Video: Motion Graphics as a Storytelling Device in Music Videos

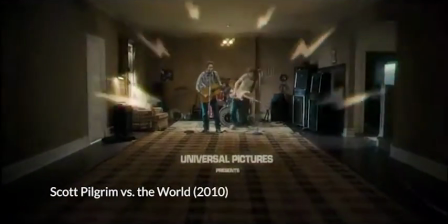(0:01)
You may not realize it, but motion graphics are everywhere and are used in many different ways,
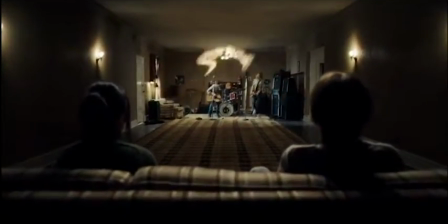(0:06)
ranging from advertising and branding to the movies, especially in title sequences such as what you see here with Scott Pilgrim vs. the World.
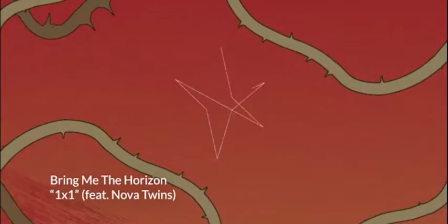(0:17)
Musicians have been taking advantage of this technology for years now, and use motion graphics to create stunning visuals ranging anywhere from logos to lyric and music videos.
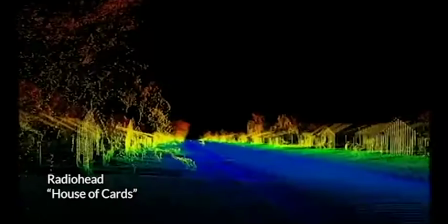(0:26)
With the latter two, motion graphics often help establish a narrative.
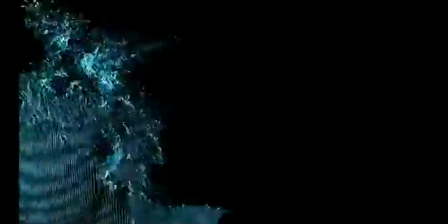(0:32)
3 artists that successfully use motion graphics to tell a story in their videos are Paramore with their video for Hard Times,
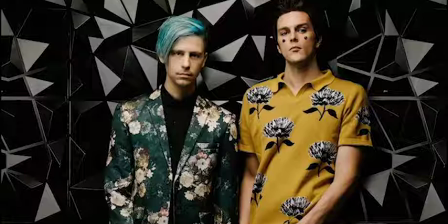(0:38)
Taylor Swift's lyric video for Look What You Made Me Do, and I Don't Know How But They Found Me with their video for Razzmatazz.
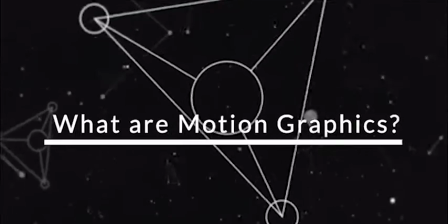(0:45)
Before we look at how motion graphics help tell a story or create a narrative in these videos, let's find out what motion graphics are exactly.
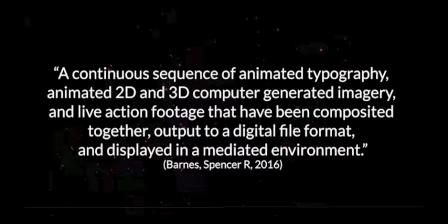(0:52)
Motion graphics are defined as a continuous sequence of animated typography, animated 2D and 3D computer-generated imagery, and live-action footage that have been composited together, output to a digital file format, and displayed in a mediated environment.
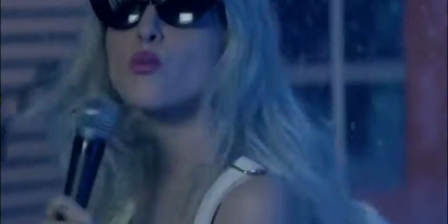(1:05)
But what the heck does that even mean? Well, basically motion graphics are just animated shapes or objects based on elements of graphic design.
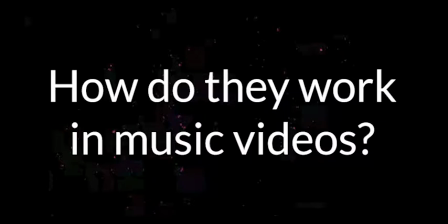(1:13)
And how do they work in music videos?
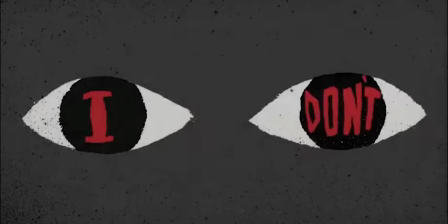(1:16)
Musicians and directors will often use motion graphics to grab the audience's attention, engage with them emotionally, and propel the narrative forward.
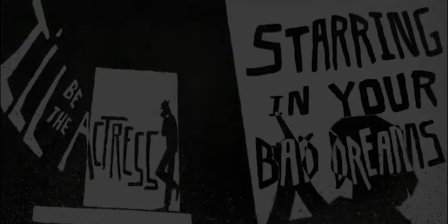(1:23)
So now that we've got all that definitional stuff out of the way, let's look at how motion graphics work in the following music videos.
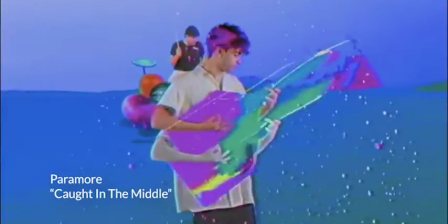(1:29)
Paramore have used motion graphics a few times in their most recent music videos,
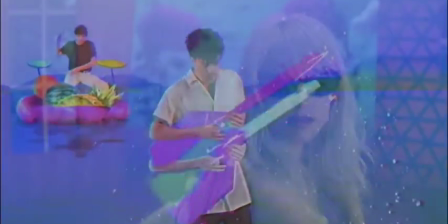(1:33)
but the one that they are used most effectively in is their video for their single Hard Times, which was released on April 19,
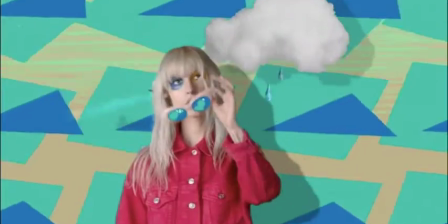(1:39)
2017. Director Andrew Joff worked directly with the band to establish the narrative for the video,
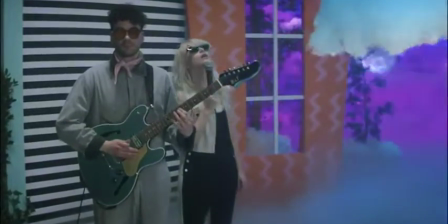(1:45)
which follows singer Hayley Williams on her journey to escape from real life, where she ends up in a fantasy land inspired by the 1980s.
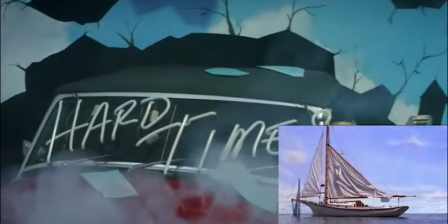(1:51)
The first shot is inspired by The Truman Show and shows Hayley crashing through a wall into a fantasy land, whereas in the movie, Jim Carrey was on his way out.
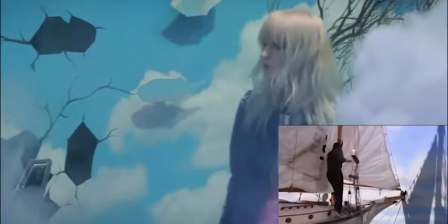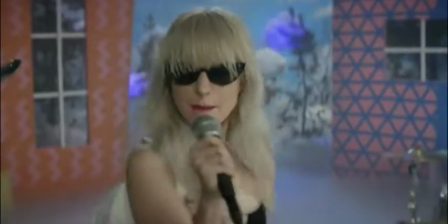(2:05)
The use of motion graphics in this video helps solidify the aesthetic and create a narrative while also letting the audience into the psyche of Miss Williams.
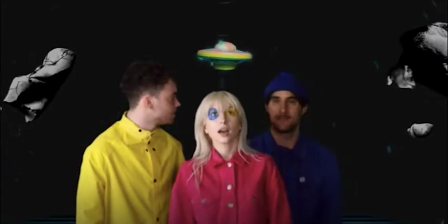(2:12)
They do this through the use of bright colors and shapes, which subsequently play off of the sound of the music, and create a world that is clearly unlike our own.
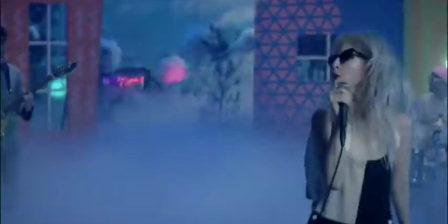(2:20)
These graphics are based on those used in the video for Take On Me by IDKHOW,
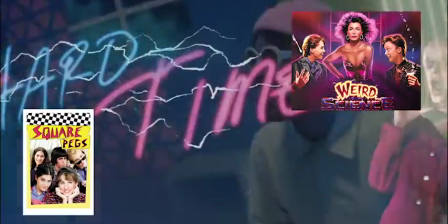(2:24)
and the color palette is reminiscent of Weird Science and Square Pegs, all of which were pretty popular in the 80s and helped solidify that sense of nostalgia.
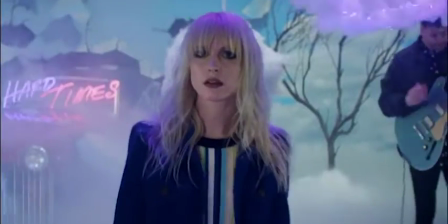(2:33)
The use of motion lines directly corresponds to the movements of the band,
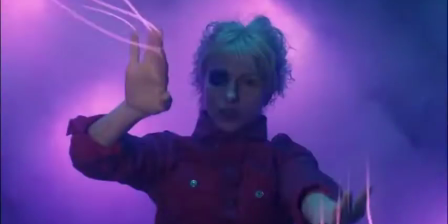(2:37)
as we can see here with guitarist Taylor York and drummer Zach Farrell, and their function is to capture the audience's attention.
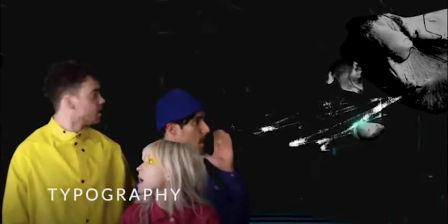(2:44)
In addition to motion lines, the use of typography in this video puts a strong emphasis on the narrative and the basis or the meaning of the song.
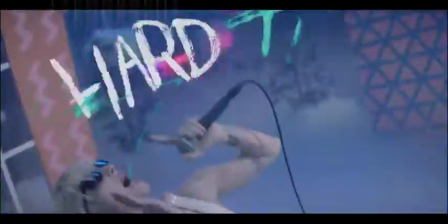(2:51)
And obviously it's about
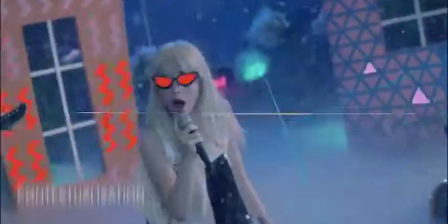(2:57)
and along with this, some of the graphics are contextualized by lyrics of the song, such as
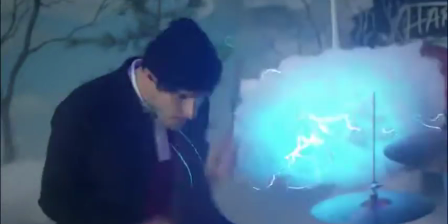(3:04)
which showcases a rocky visual element, and
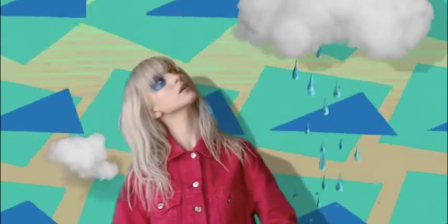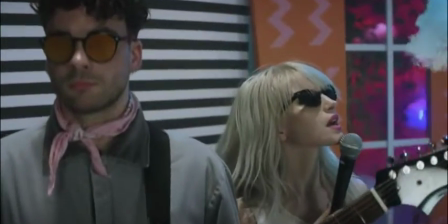(3:14)
which shows a rain cloud hanging over the heads of the band. The director said that they weren't afraid to be too literal in their depictions, which honestly makes the video more appealing.
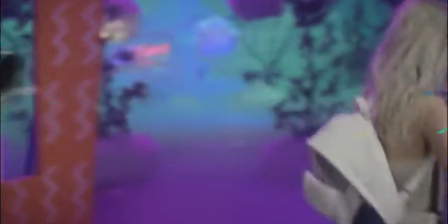(3:23)
All of these elements combined help solidify the narrative that Hayley is traveling through a fantasy land.
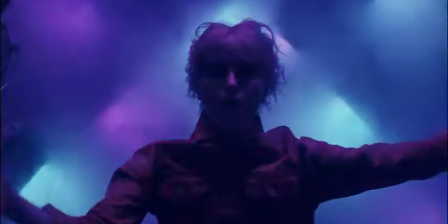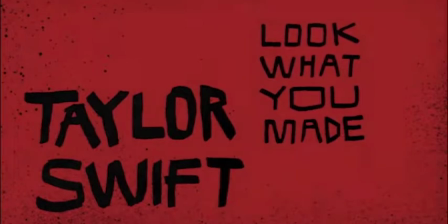(3:37)
Next up is Taylor Swift's video for Look What You Made Me Do, directed by Gary Breslin with visuals created by Odd New York.
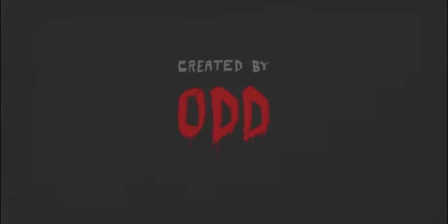(3:43)
The video was released on August 24,
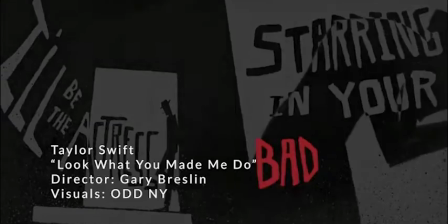(3:46)
2017, and the video provides a dark and vengeful representation of the song, and it shows how Taylor herself has changed.
I'm sorry, the old Taylor can't come to the phone right now. Why?
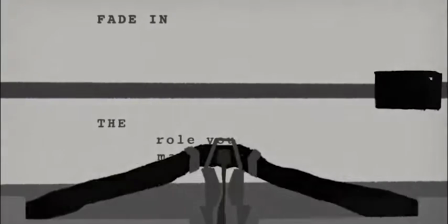(3:59) Oh, 'cause she's dead.
This video uses a lot of typographic and iconographic elements to guide the narrative along.
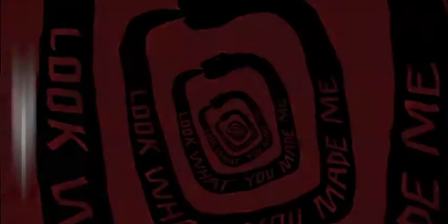(4:07)
But first, let's look at the typography.